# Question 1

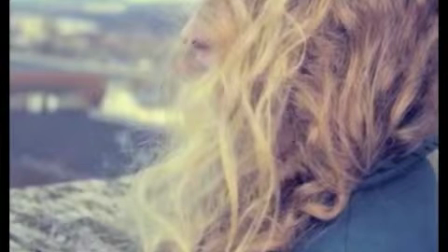0:04 Initially, the audience are presented with both the main character and an established location,
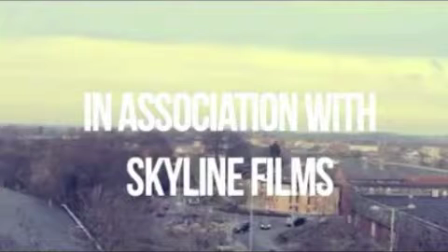0:08 enabling the audience to immediately identify contrasting elements within the opening sequence, which develop further.
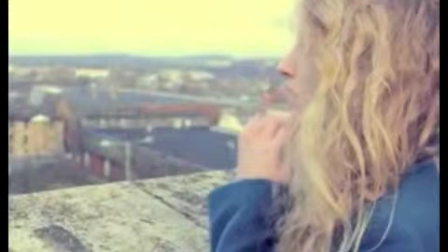0:14 The way in which the first few shots are contrasting is through the representation of the modest and innocent main character, Holly, reflecting upon the busy ambience of the exterior environment.
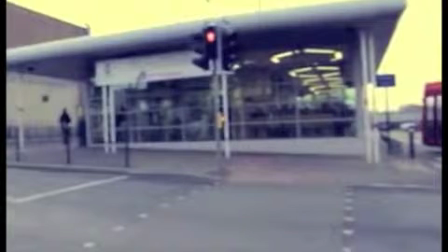0:24 It is evident that the opening sequence is situated in a town location, which gives strong connotations towards representing a social realism genre.
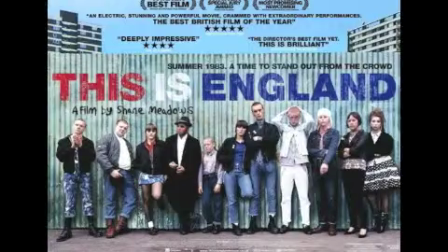0:32 I chose to subvert from a simple and structured title such as This Is England and A Rome for Romeo Brass.
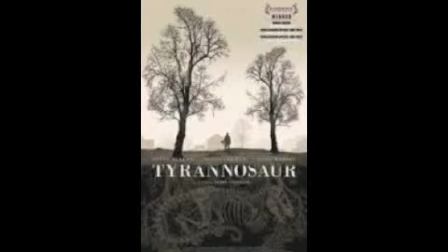0:38 When analysing the film Beautiful and Tyrannosaur, the idea of using an ambiguous and enigmatic name sounded like a more interesting approach,
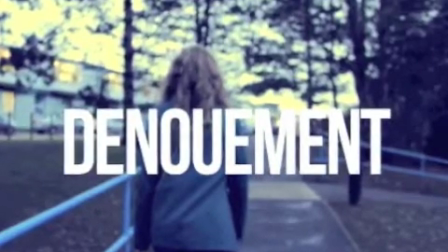0:46 as it would coincide with the editing style, as well as dictating the obscure storyline. Denouement possesses a definition for the English word ending.
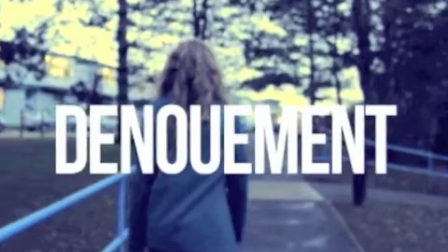0:54 Using a different custom to the title creates the film to stand out from original investments.
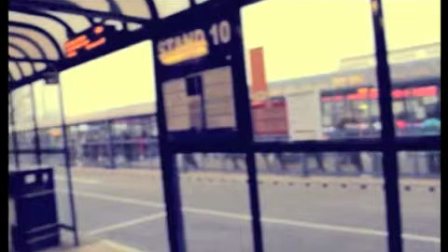1:01 Further on into the opening sequence, there are additional portrayals of a social realism genre. Realistic features such as the bus shelter and the recreational side of the location are identified.
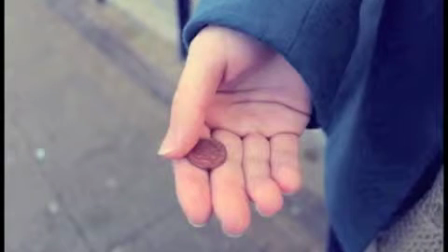1:10 There is a strong contrast between the main character and the female's lower middle class social status, which develops the idea of the confusion submitted by the main character.
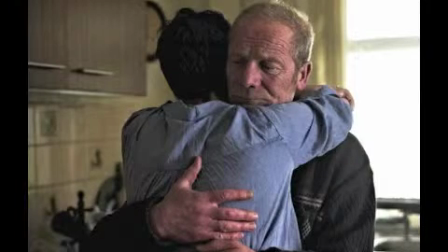1:19 I decided to subvert from the traditional location conventions whereby all of the shots incorporated into my opening sequence are exterior,
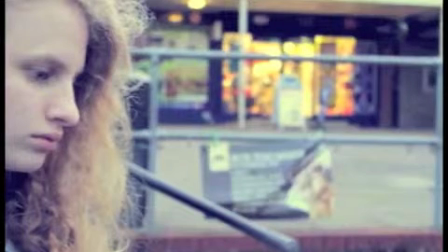1:27 subsequently imitating a sense of harsh realities. This raises enigma as the audience become intrigued to the background environment which the main character is from.
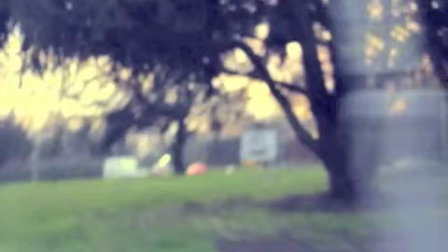1:35 I wanted to challenge the audience's perception upon social realisms, as I feel like a vast majority of existing social realisms are quite dull and typical.
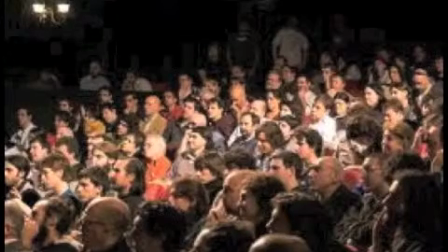1:43 In doing this, there is a higher chance that the audience will be drawn to the film in the sense that there is a lot more to be revealed within the film. Another location at which I have incorporated, which gives the strongest connotations towards the social realism genre,
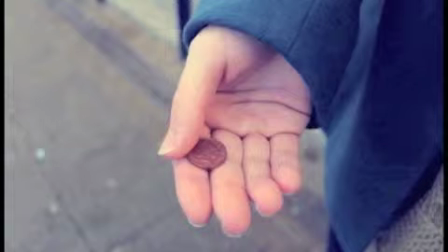1:56 is a shot which portrays a sense of low wealth and desperation. This shot was influenced by the film Tyrannosaur as well as A Room for Romeo Brass.
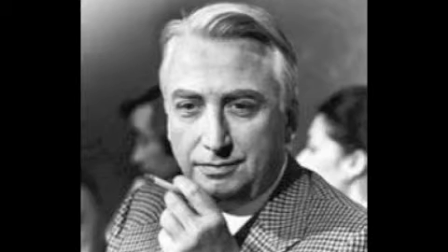2:04 Barth's theory of enigma, specifically the action enigma, suggests that there are codes shorthand for advancing a narrative which signal a main event. The main enigma code within my opening sequence is expressed on the final shot.
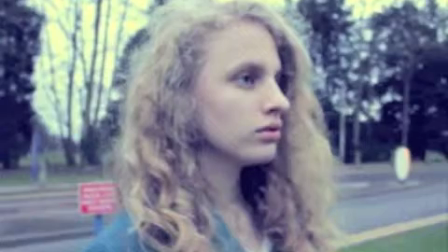2:16 It is apparent that the main character claims a sense of suffrage for the final location at the West Suffolk Hospital.
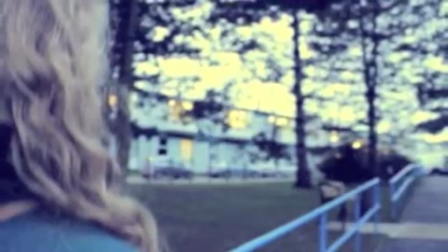2:22 This allows the audience to try and understand or relate to her current situation.
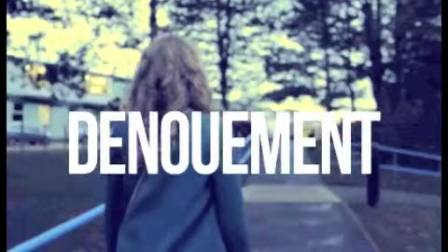2:26 The main suspicion raised is the element of what is actually wrong with the main character. As an audience, they are unsure as to the progression of her illness, as the film has separate pathways of which it can take, such as whether she will live or whether the film will end in an abrasive death.